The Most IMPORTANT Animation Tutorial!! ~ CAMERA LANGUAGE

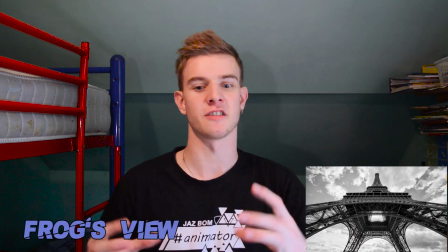(4:07)
And the frog's perspective makes the audience feel very small and everything around them is big.
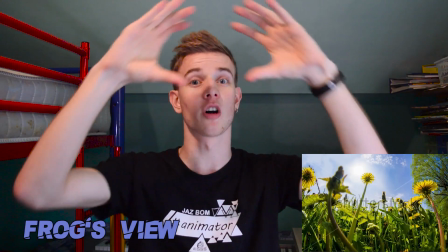(4:13)
They feel unimportant and what's going on the screen is very important to them. I mean, not literally, but that's a psychological effect. If you're showing some weird shit up there, they're not gonna feel like that's important. A frog's view can be used to make someone appear very tall and mighty. Then there's of course a special kind of perspective called tilted perspective.
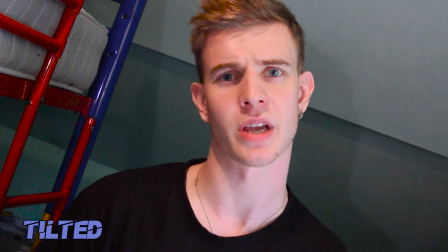(4:33)
Like this, for example. If the camera's sideways, that means something is not okay. The world is in a wrong place and something is not right.
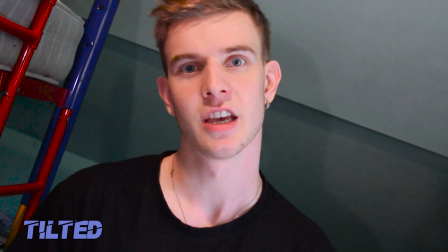(4:41)
You can get an even bigger effect if you tilt the camera while recording. This camera right now is stationary, but if you try to do something like this, the camera is tilting and that makes for a very, very unsettling effect. We'll get to the camera motion later, but I just want to prove my point.
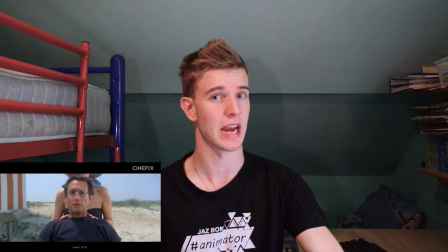(4:57)
Next up, camera motion. Now, I would rarely use a stationary camera if I were you, because a camera with motion attracts the viewer.
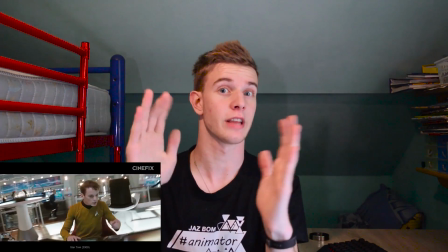(5:04)
The viewers feel dragged into it, like they're actually there, because the camera is moving, which creates that effect. Here are some basic camera movements and their psychological effects. First off, we got the pan.
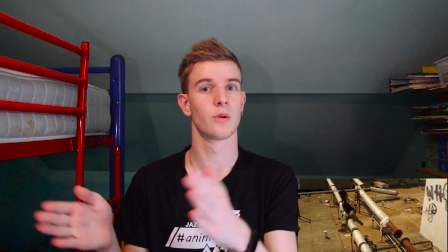(5:15)
We know the horizontal or the vertical one. You can move the camera left or right, or up and down.
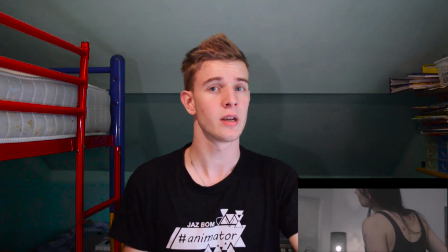(5:19)
Now, a pan is actually a great way to reveal parts of your scenery slowly.
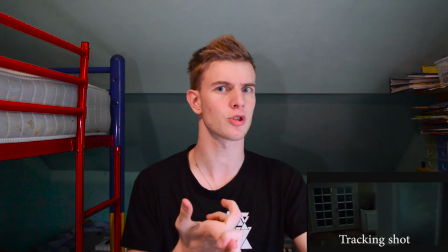(5:24)
And if used with a great lighting or soundtrack, it can build anticipation pretty well.
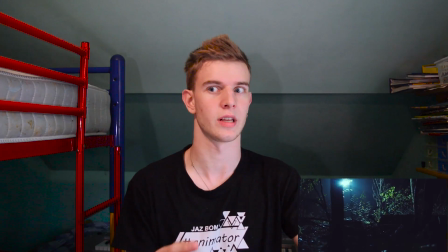(5:29)
It's mostly used in horror films when they slowly reveal what's going on. You are the one who gets to decide what the viewer gets to see, and that is awesome.
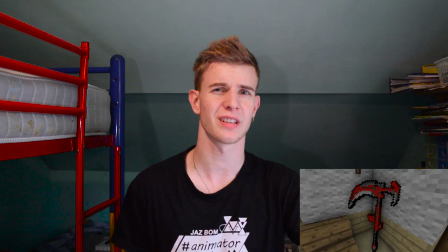(5:39)
Next up, we got the tilt. As I already mentioned, is a way to display an imbalanced state. Something is wrong, something is not okay. A stationary camera can achieve the similar effect, but it's better if you move it. The effect is greater that way. Then we have the zoom in and zoom out.
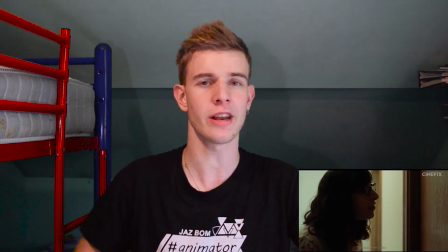(5:55)
That's technically not a camera motion because the camera is stationary, but we'll talk about the field of view later, and that's when I will explain these two. Then we have the moving in and out, which is a different effect where the camera is actually moving closer or further away.
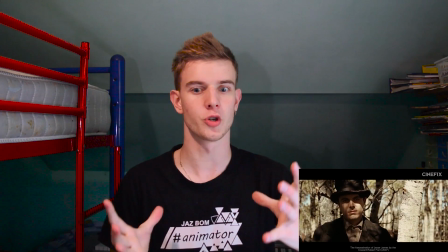(6:09)
If you move the camera closer, you're building up curiosity. You are slowly approaching the scenery. Something is going on. You're curious. You're zooming in. You're moving in. But if you're moving out, it's like slowly moving away from a creepy situation.
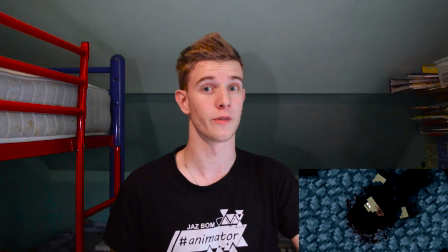(6:22)
Moving out, combined with tilt, can make for a great horror movie experience. Then we have the handheld camera and the Steadicam.
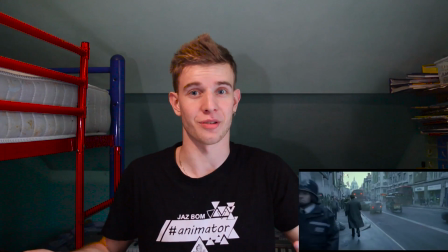(6:29)
Now, these two are not an option in animation, because you're the one who moves the camera in the program.
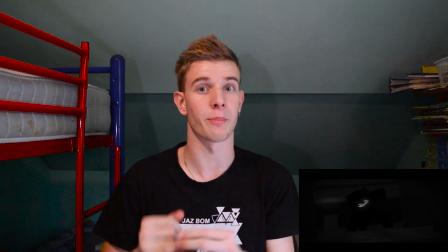(6:34)
But if you were to animate the camera like it's being held by a person, you feel personally attached to the scenery.
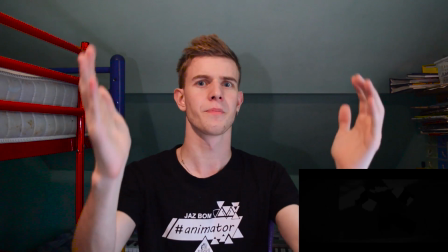(6:41)
Feels like you're actually there. You feel personally closer to what's going on screen. A lot of animators use that to their advantage. And finally, we got the crane. Now again, in animation, that doesn't mean much.
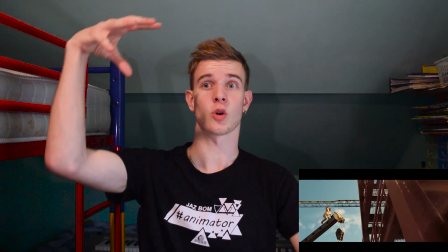(6:52)
In the real world, that's basically a crane moving the camera around the scenery.
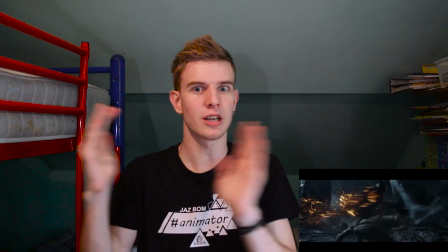(6:56)
But in animation, we could call that like a dynamic camera, where the camera is all around the place, recording everything, make sure you get all the shots and stuff.
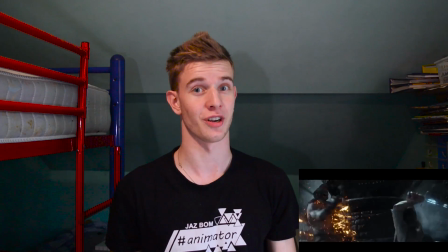(7:05)
The best place to use this is a fight animation, and that's also the reason why Divided 4 is gonna be lit.
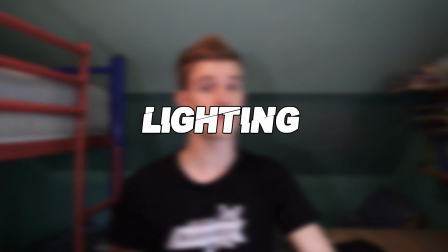(7:10)
And finally, lighting. We have the 3-point lighting and the 4-point lighting. I explain what they are, how they work in my video called Animated Part 6. You can click the eye in the corner to go see it now, or wait till the end and get the link in the description below. Now, since it's already explained in that video, I wouldn't dive into it here too much because we don't have much time. So I suggest you go check out that video if you want to learn more, and we can move on to part 2 of the video. And the first thing is field of view.
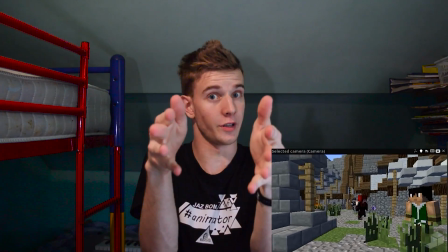(7:36)
You can either have a wide field of view or a small field of view. Directors on set usually go for the small field of view.
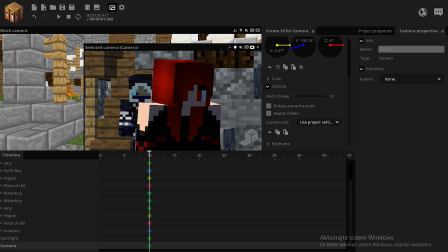(7:44)
They basically zoom in on the camera and move it far back. By that, they achieve the feeling of closeness. They make the motive stand out. There's something important about it. Let's say there's a character on your set.
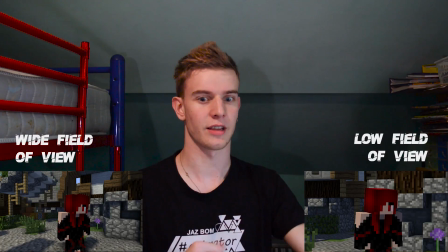(7:56)
To the viewer, that character would have felt important. Like there's something on his mind, something about this character is very important.
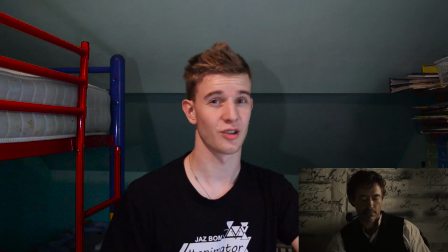(8:05)
Low field of view, move the camera backwards. There's a lot of shots in Hollywood movies recorded that way. It's a good way for you to build your character's character, because to the viewer, that character is important.